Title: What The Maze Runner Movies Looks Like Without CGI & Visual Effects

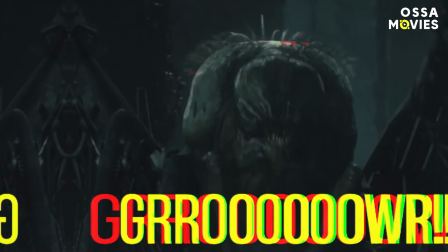Who was behind the mask of the famous Grievers? Why was a perfectly scary VFX version of the cranks removed from the movie?
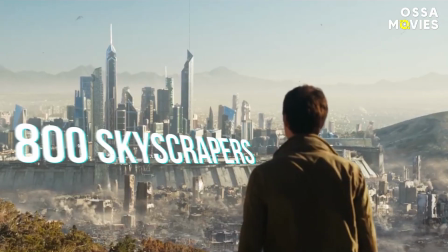And how did the production team build 800 skyscrapers for the death cure? Hi, Maze Runner lovers!
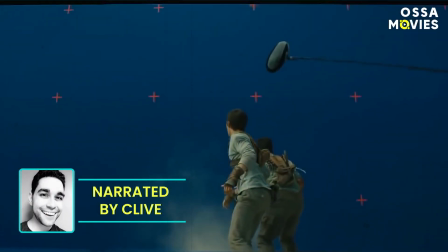Time to break down the movie's epic CGI magic!
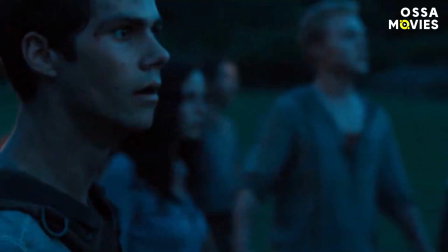Enlivening the Grievers One of the key challenges for the VFX team was bringing the Grievers to life. menacing,
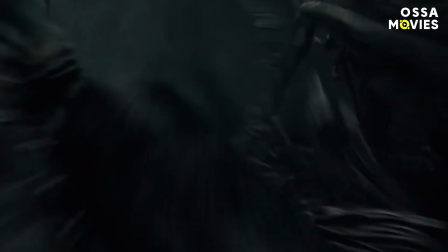part-mechanical creatures that emerge at night to patrol the labyrinth. Griever is as scary as hell. Horrible looking things.
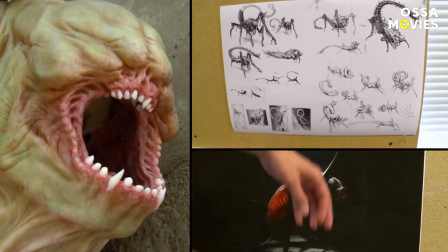These eyes.
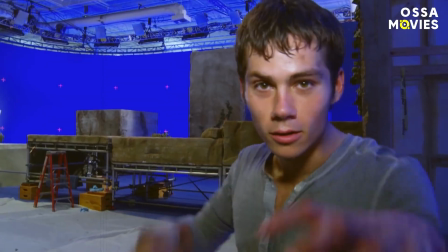Even though it was extremely complicated, the whole team loved the process, spending loads of time recreating those scary things.
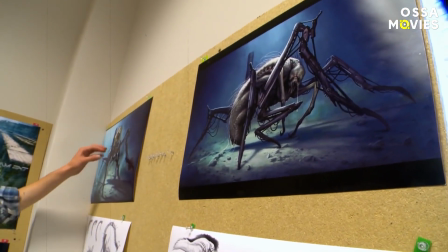The director commented, I wanted to try to do the best we could to capture sort of what James Dashner described in the book, but I wanted to go really freaking scary.
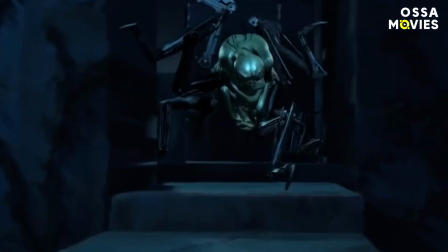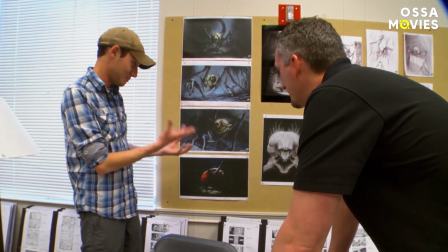The concept of the Grievers went through a number of stages of design development. Visual artists started by looking at macro photos of bed bugs and fleas. The supervisor, Sue Rowe, shared, I always find that whatever crazy creature you want to create, nature has already done it for you somewhere. We studied how ants move and looked at slugs for the organic soft parts of the body. We used whatever grossed me out for the textures, like a slug's skin with warts from a frog.
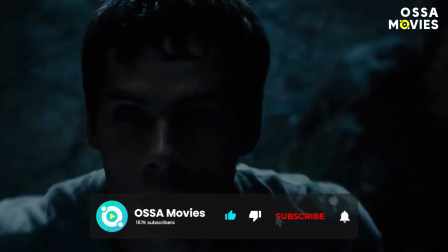Actually, real-world research informed not only the way the Grievers looked, but also how they moved.
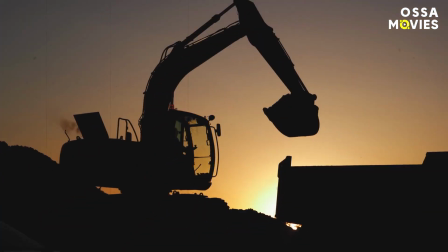One day, while the creators were researching, there was some major construction going on outside of the office window. They laughed at the pneumatic crane and drills outside and suddenly thought, those look exactly like the Griever's legs.
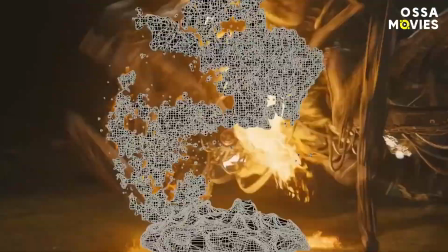Even though the creation of the Griever models was totally digital, including numerous visual tools like ZBrush, Mudbox, and Mari,
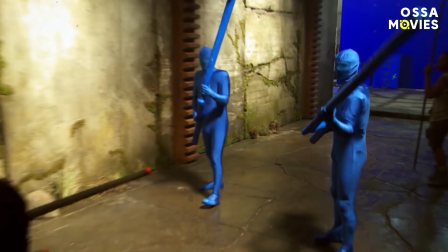on set, someone still had to imitate them. First, when I came here, I saw two guys in blue suits. I thought I was coming to the Swan Lake performance. But no, they're actually the Grievers. So you'll see guys dressed in all blue suits to match the screens and they're the Grievers.
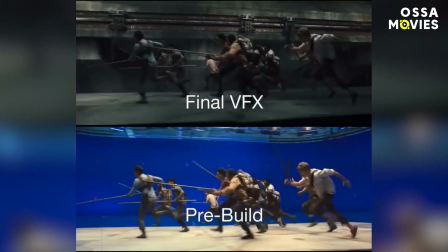The presence of those stunt people in blue not only helped the VFX team to create the movement in post-production, but also really helped the actors act out their emotions.
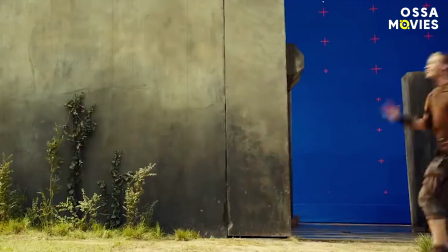Because something really was chasing them while the cameras rolled. Hey, what's up? My name is Greg. I am one of the stunt performers here on the Maze Runner and I'm standing in as one of the Grievers.
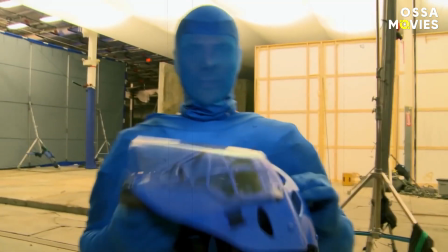Well, I bet running away from Greg felt much better for the cast than running away from an actual tech monster.
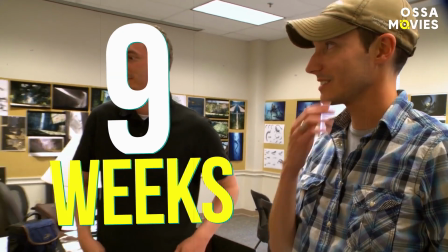In the end, it took the team more than nine weeks to create the first working model.
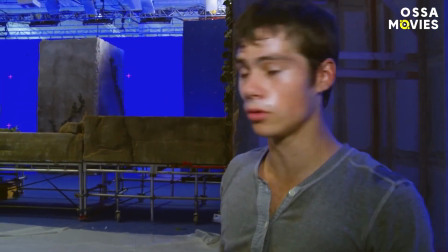Dylan O'Brien was especially excited to see the results because he spent so much of the movie running from a guy in a blue suit.
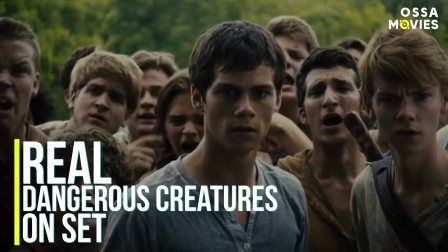Now, talking about real dangerous creatures on set. No VFX required.
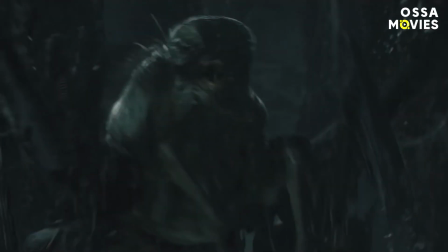Well, while most of the dangerous creatures were created artificially, in real life,
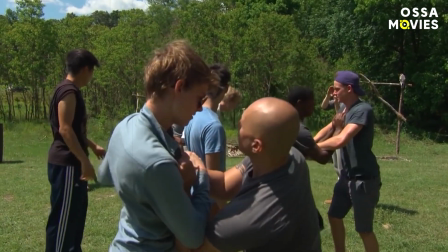filming in an open space green location always means expecting hellos from the nearby wildlife.
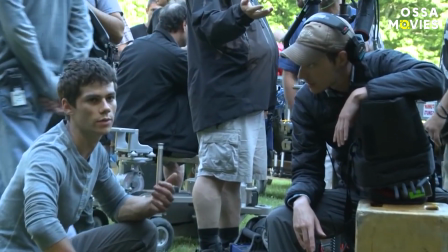The mandatory rule on set was that everyone had to wear snake-proof boots.
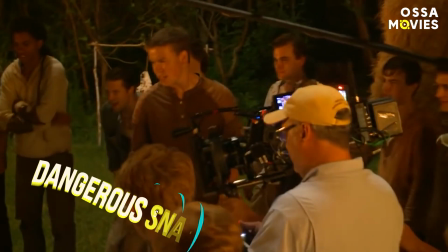They also had a snake handler on location to clear all dangerous snakes and creepy crawlies away from the set. Sue Rowe shared, On the last day of the shoot, I put a plastic snake in the briefcase of my producer, Scott Puckett. He didn't find it until he was back in his hotel. He freaked! He'll get me back someday, but it was worth it. Another unexpected issue was ubiquitous clouds of insects. Those did, however, provide some creative inspiration for the director.
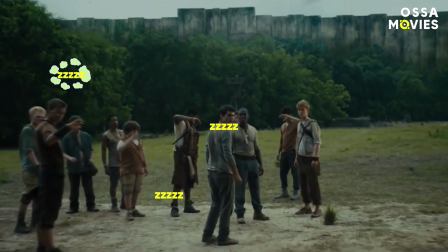Once the team saw flying bugs everywhere on location, they decided to add digital bugs to the final shots to get some additional movement on screen.
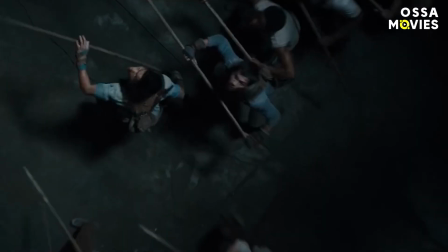Mysteriously deceased. Of course, Grievers were not the only creepy creatures that were created with the help of CGI.
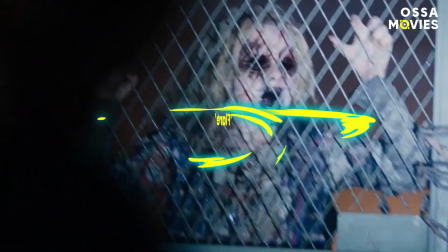Remember the cranks? Those disgusting zombies who were infected with the flare, A plague brought on from the solar flare activity.
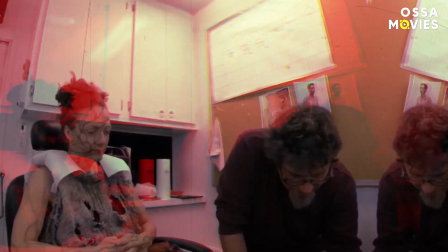Can you imagine the work involved doing makeup for an army of zombies that chased the main characters?
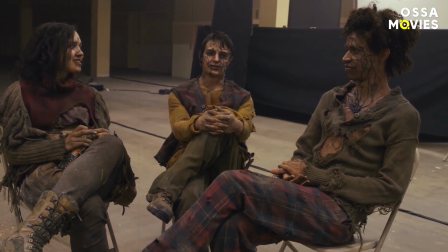So, of course, the team decided to use visual effects instead.